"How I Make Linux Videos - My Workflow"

Hey, so I've been asked how I do my videos currently, what's like my workflow and such. And given that right now I am away in vacation and I don't have anything to do for a week, like at least I'm doing this video before, but when I publish this, it's gonna be a vacation. I thought I would do this random video showing my workflow for those interested.
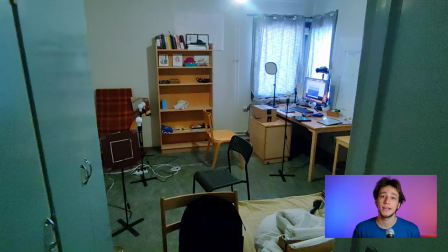So first of all, let me tell you that this is my room it looks quite bad it's literally just one room and whenever I'm recording
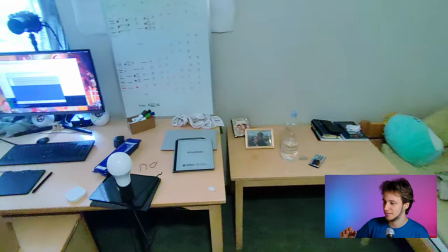it's a mess because I have to move things around a lot but you can just get an idea like I sleep here when there's nothing on it and
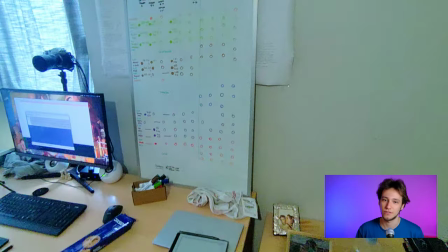then this is my habits tracker which is usually kind of empty because I'm super busy and I don't
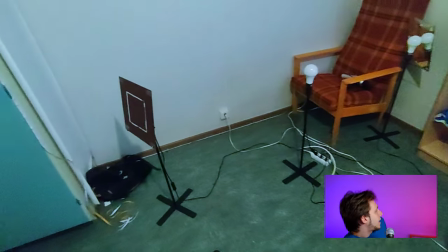have time to do anything I've got a library with some cool stuff like drawings, books,
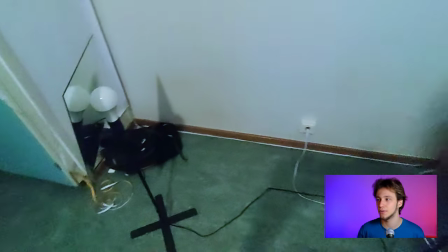drawings by Revelius, by the way, which is so good, you know, a bunch of things.
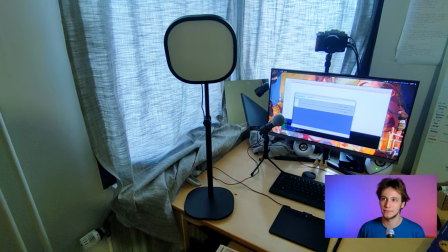And then of course I've got the recording setup. Basically half of my room is my studio.
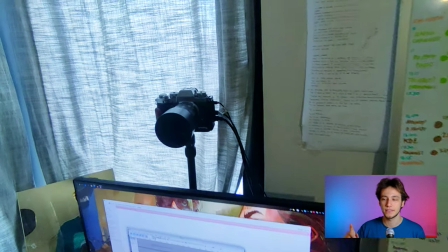So how I'm doing this currently is, so for the lights, which is the easier part,
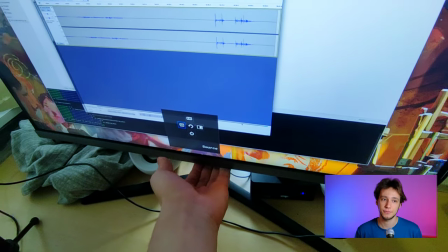I've got behind me three led rgb lights which are of um how is it
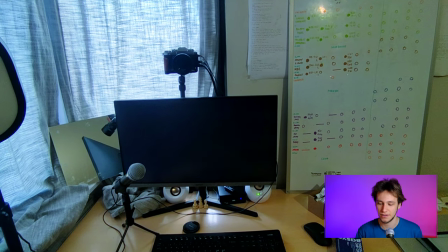called something i don't know i both am on amazon and they work really great and again i can control them by my phone
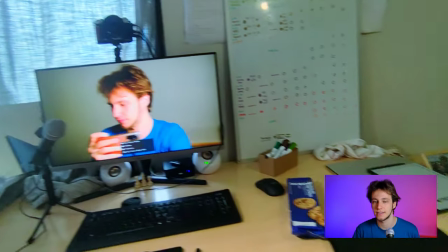which gives me the possibility to do a lot of cool things like yes this is red and blue i can also do yellow and green and to
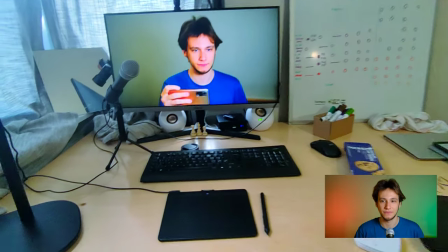be honest i can do literally whatever i want with them like i don't know green and red or i can even do like the real light
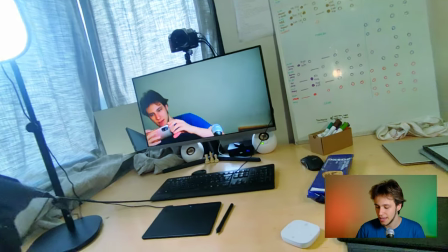stuff I just can do whatever I think that stuff like this can
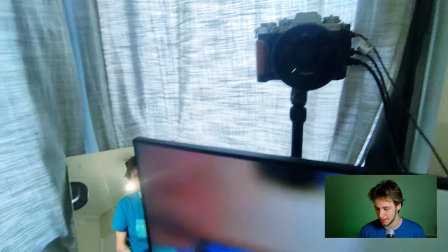look decently good and then because I'm using just the center one right
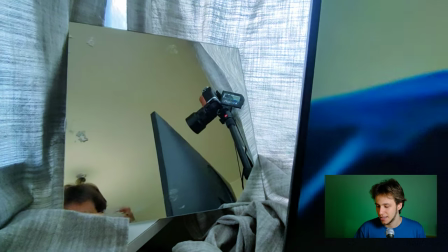now so it's kind of aura around me and then there's blue which works particularly
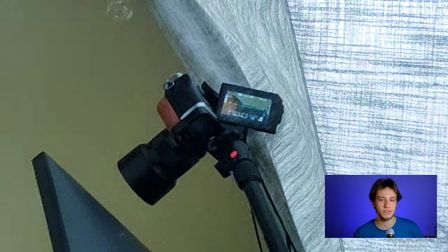well let me show you this is what everything is blue looks like now
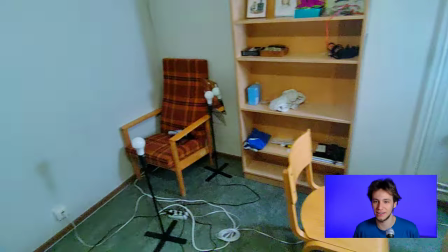wait like this okay this is all blue and I think it works really well you know I just can have fun with colors behind me.
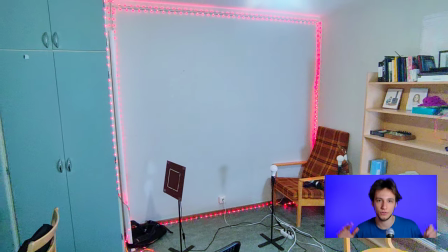I do use a couple of mirrors because I want all the light to be on the wall and not in the rest of the room.
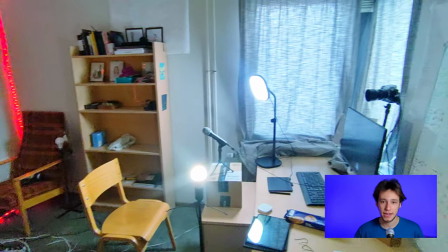Of course, that's not gonna be perfect, but it's crazy cheap. And then I've got my main lights for the focused person,
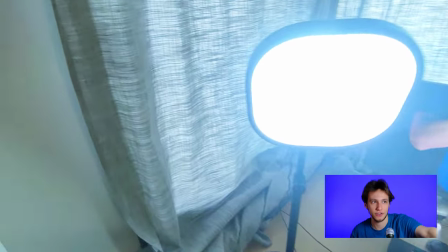which is here, an Elgato K-Light Air, which I both own Facebook Marketplace for 60 bucks. and then here i've got my other light which is you know to for the other half of the base otherwise face otherwise i would look like this which cool but uh no and this is actually just an akia light bulb it's smart so i can just control it if i want it but i don't see any reason to actually then of course there's the main source of light in my room but i never use that whilst recording it's just you know the light bulb it's also smart but you know this is the light setup then i've got my camera right over there and it's a fujifilm xt3
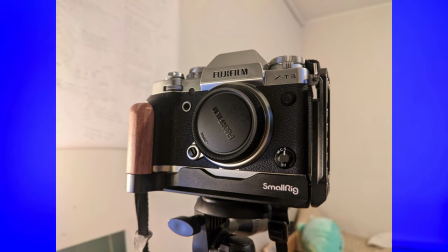which i also bought on facebook marketplace it is using a lens which is f slash 1.2 i think to the minimum but i
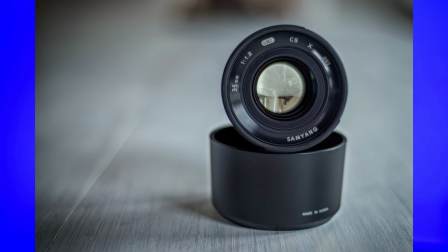use it at 1.4 1.8 maybe 1.6 I don't remember and it's manual focus which means that I have to always stay still in the same place otherwise I get out of focus it's very annoying and its focal length is 35 millimeters which actually makes me sit very far from the camera but also means that the background is captured correctly like it's only the background doesn't gather anything else which is pretty nice.